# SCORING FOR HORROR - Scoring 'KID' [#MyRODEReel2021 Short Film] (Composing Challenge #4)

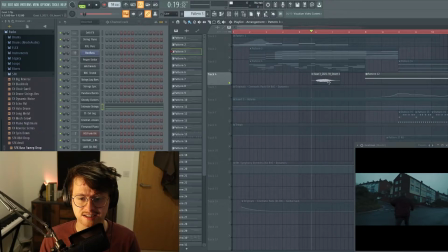We come to our first easter egg, this is me just groaning into a microphone with a load of distortion and that kind of just plays and kind of makes this gross feeling as
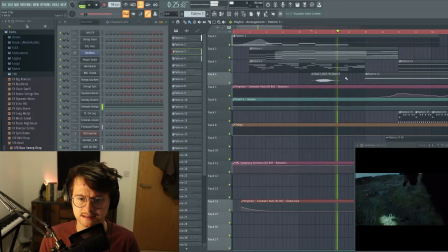we're introduced to the footprints, the goat footprints and the bike. and then things get very dissonant as our lead here, Simon, starts to really kind of
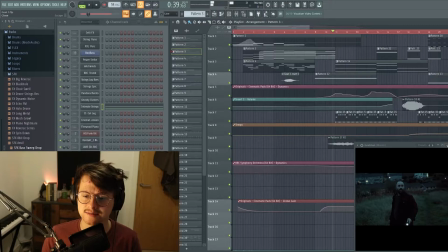get a little intense. So this is where we rise into the first kind of action sequence
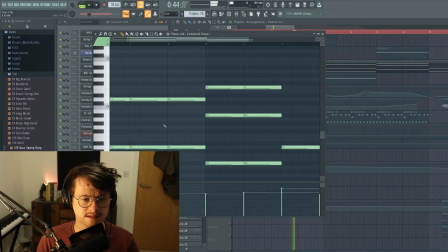and that's just a very heavy hit of just octaves on the piano.
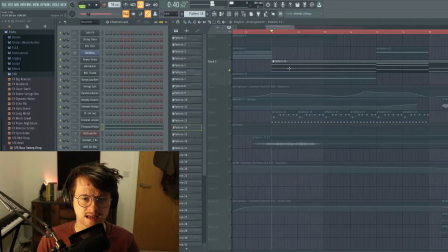Big wide octaves. and you've got that horrible, horrible low octave
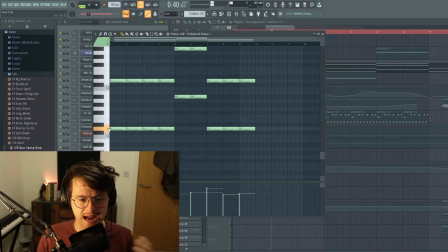where it hits you really kind of makes your back shiver a little bit. And I play with that throughout.
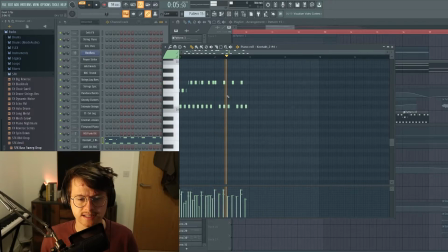It's got that kind of tribalness in the, you know, coming to like the themes of the cults or the occults, I suppose, in the film. You've got this kind of like tribal rhythm And that's very, very, very simple.
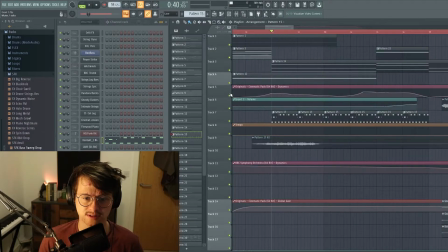That's literally all that's going on, I believe,
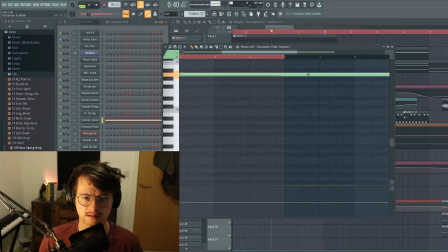other than a cinematic pad that's just playing underneath Spitfire Originals again.
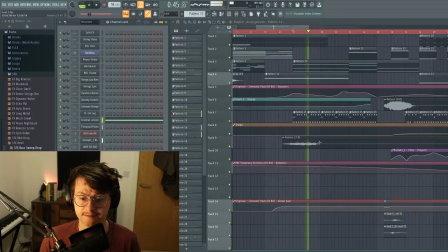A lot of the work is being done for me there by these great samples. All very affordable samples as well, I should say. And you can see I've animated the dynamics there so that this pad kind of swells and moves. I really love these pads actually, let me play you some.
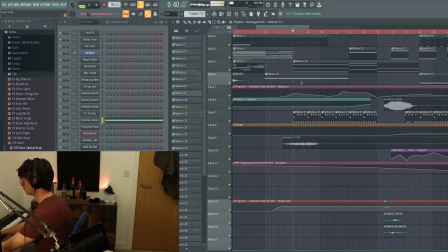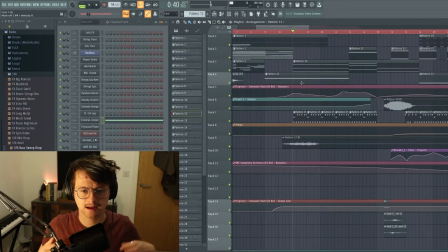They're just so full of character, especially when you start kind of bringing this expression in with the dynamics there and kind of letting them ring out and close up and love them, love them.
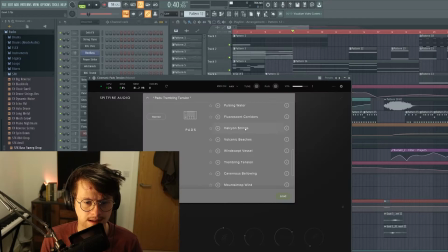Plenty of them to choose from as well. Plenty of them and they're all great.
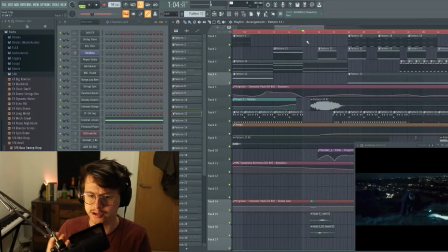so here's our first kind of horror movie riser um as he reaches the top of the hill so we have like a nice just single solo piano going bong and then i bring in these kind of this is actually like
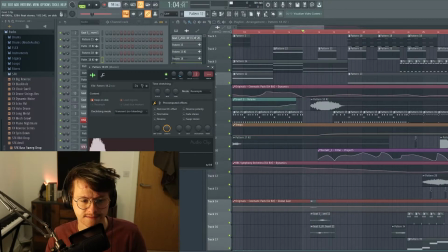a brutally overused sample in symphobia you'll recognize it from everywhere you can't watch an american tv show that's
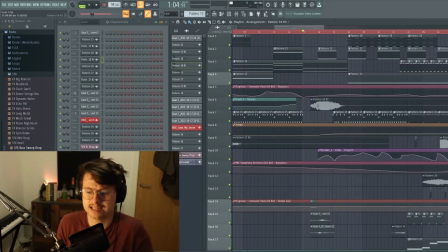vaguely horror related or even kitchen nightmares it's everywhere
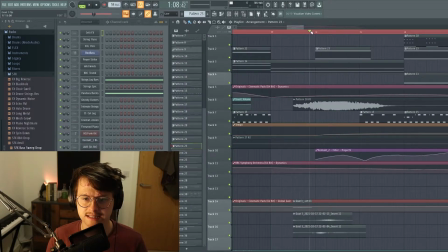um and here's where it starts getting really interesting so you have this uh this uh
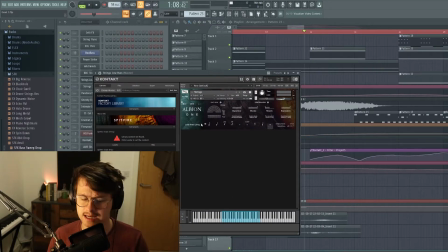i have some really low octave strings which are albion one unbeatable unbeatable sound
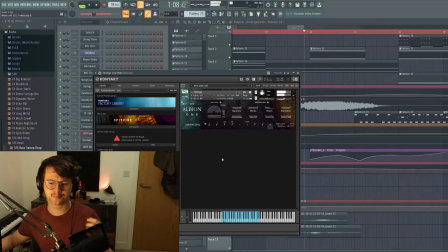what a brutal brutal
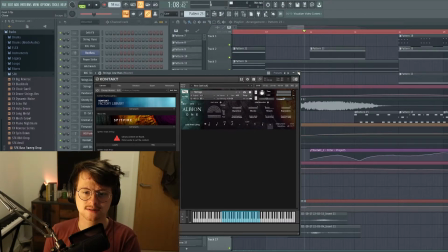brutal sound um so that's always great to throw in if you ever want a little fat
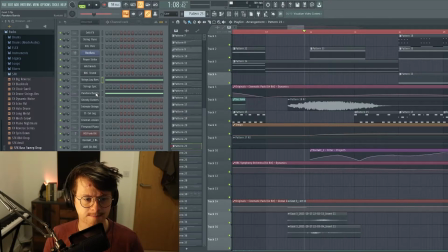lower lower bit of bass there um and then i've got these pandora bursts
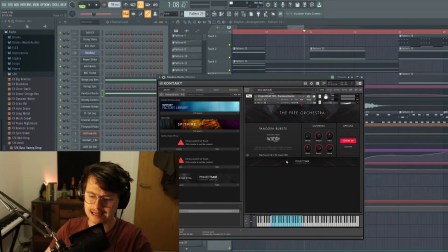which admittedly completely are just cheating i can do my big hits with a full orchestra with bbc so with any kind of orchestral pack again check out achilles the ending of that track has the fattest one i think i've maybe ever made